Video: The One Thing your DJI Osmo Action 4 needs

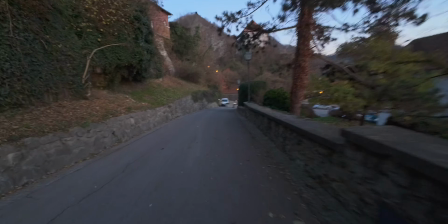204s
Now if you're walking with the camera you're shaking it and those micro shakes cause motion blur and those are recorded in the video so then afterwards once you stabilize the video or when the camera stabilizes it internally you get those flickers and jitters in the highlights and the whole thing just looks really bad you know but it gets even worse if you mount this on a mountain bike and go down a downhill range with that 1 50th of a second shutter speed now the motion war is going to be there but the video is going to be completely useless i'm gonna use my guinea pig
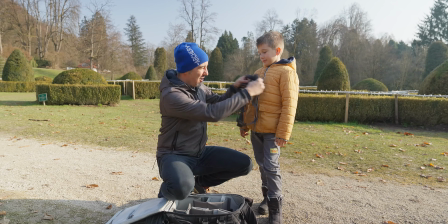234s
here Alex hello Alex I'm gonna strap the action camera on him and then he'll be running back and forth and we'll try with different shutter
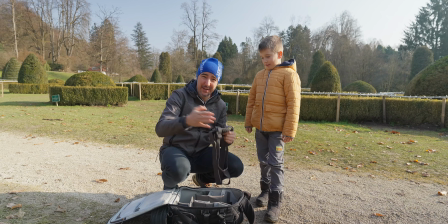243s
speeds so you'll see how much difference an ND filter makes for good and for the bad so come on and by the way if you're wondering this is
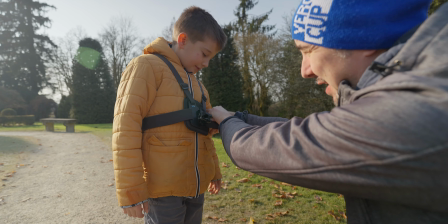251s
a GoPro chest strap I mean the cool thing about action cameras is that you can use no
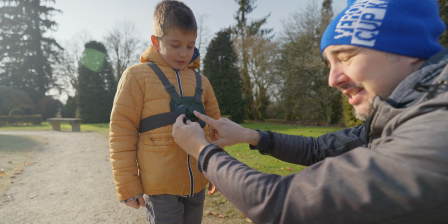257s
like any accessory from any camera I do however have the DJI magnetic mount on here so let's mount the DJI.
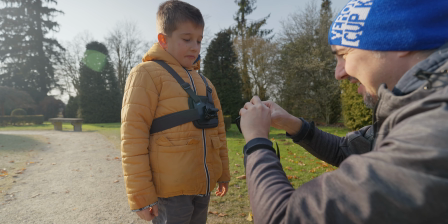264s
Like this.
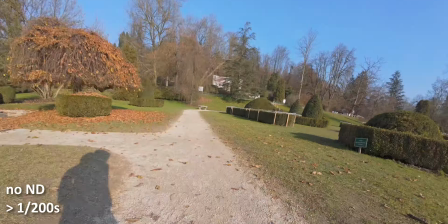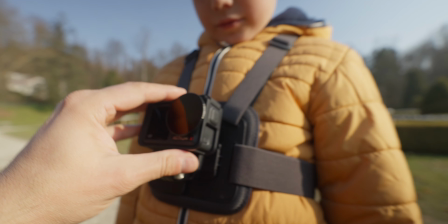273s
Okay, nice and clean. So let's just pop this guy on. Now pops on nice, it holds on nicely, so it's not going to fall off.
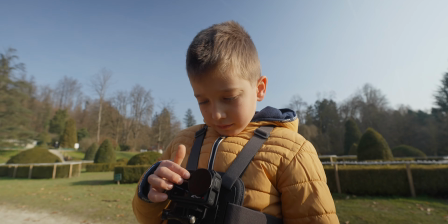280s
Let's do another running test. So this is where shooting your action shots with faster frame rates and faster shutter speeds, well, just looks so much better. And if you play that back on a faster timeline, let's say 50 frames per second, you're going to get that smooth video game look and the motion blur in this situation really isn't even necessary so therefore envy filters here also completely unnecessary unless you attempt to slow down the video so you're shooting
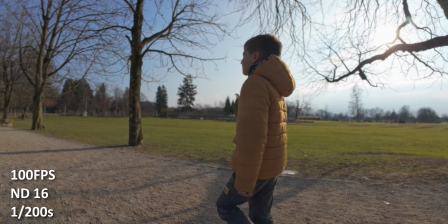311s
at 100 frames per second your shutter speed should be at least one two hundredths of a second but then when you slow everything down to those 25 frames
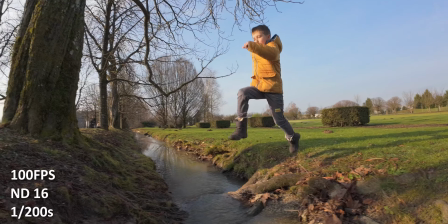319s
per second you will get an equivalent shutter speed of 150s so the cinematic motion blur and here you can see a very poor example of this okay but why do we need so many ND filters why not just one well it depends on how bright the scene is since your shutter
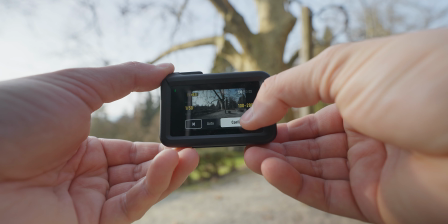335s
speed is not going to be changing and you preferably want to have your ISO at the lowest on an action camera well then you need to match
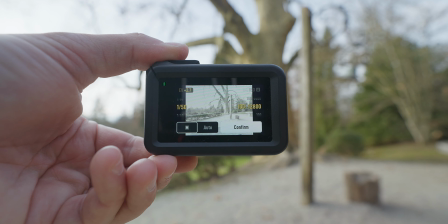342s
the ND filter based on the environment that you're shooting in so on a really bright sunny day ND 32 or 64
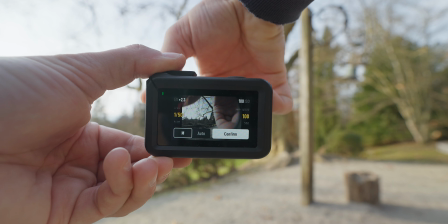349s
is going to be ideal if it's cloudy if it's a little bit darker than ND 16 and the 8 were going to be the ideal ones.
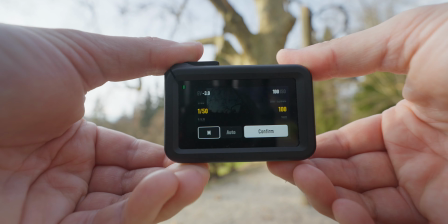356s
And that ND1000? Well, there's only one use case for that one, which is also the second reason why you really need ND filters for action cameras.
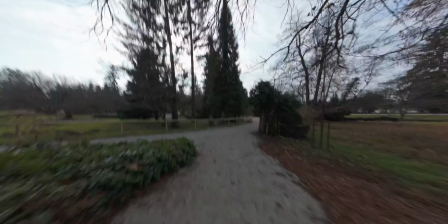366s
One thing that makes a time-lapse look really awesome is motion blur.
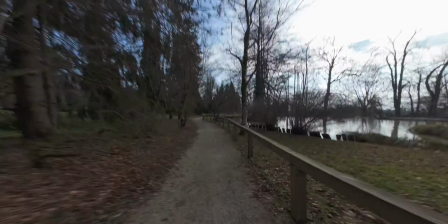371s
Now, you can add that in post-production, but it's always going to look best if you actually capture the motion blur while you're recording.
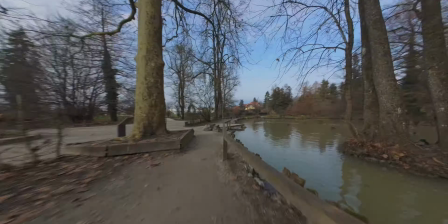378s
And if you want to do this in the midday sun and you want to use a shutter speed of let's say 1 tenth of a second well then you need a very
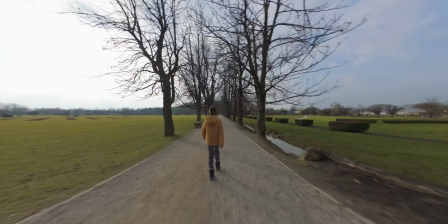385s
very strong ND filter to block all of that Sun and this is where the ND 1000 comes into play so here
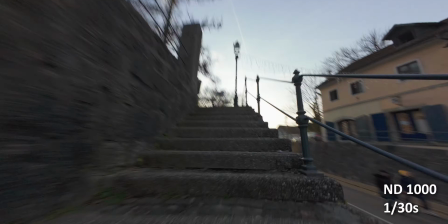392s
you can see an example of using an ND 1000 during the midday Sun it's I mean it just looks awesome and if you compare it to like no ND
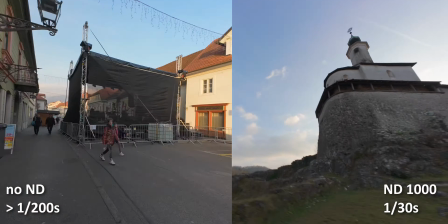399s
filter and just auto exposure with shutter speeds way over 1 200th of a second well the one on the right definitely looks much better
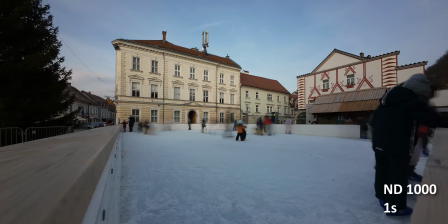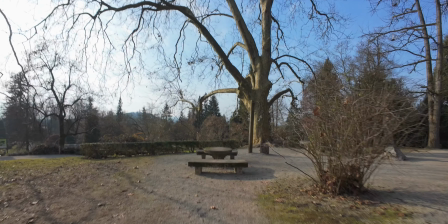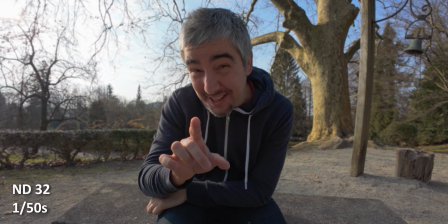418s
Now one use case that I would use ND filters on an action camera is this.
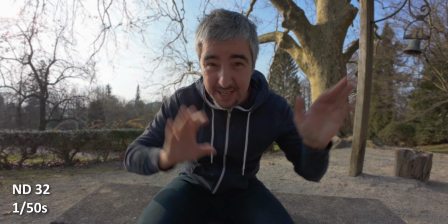423s
So a stationary camera, 1 50th of a second shutter speed and well nothing's moving.
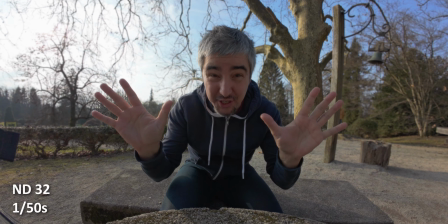428s
So technically you can turn Rocksteady off and get an even wider shot. So this is as wide as it gets on the DJI Osmo Action 4.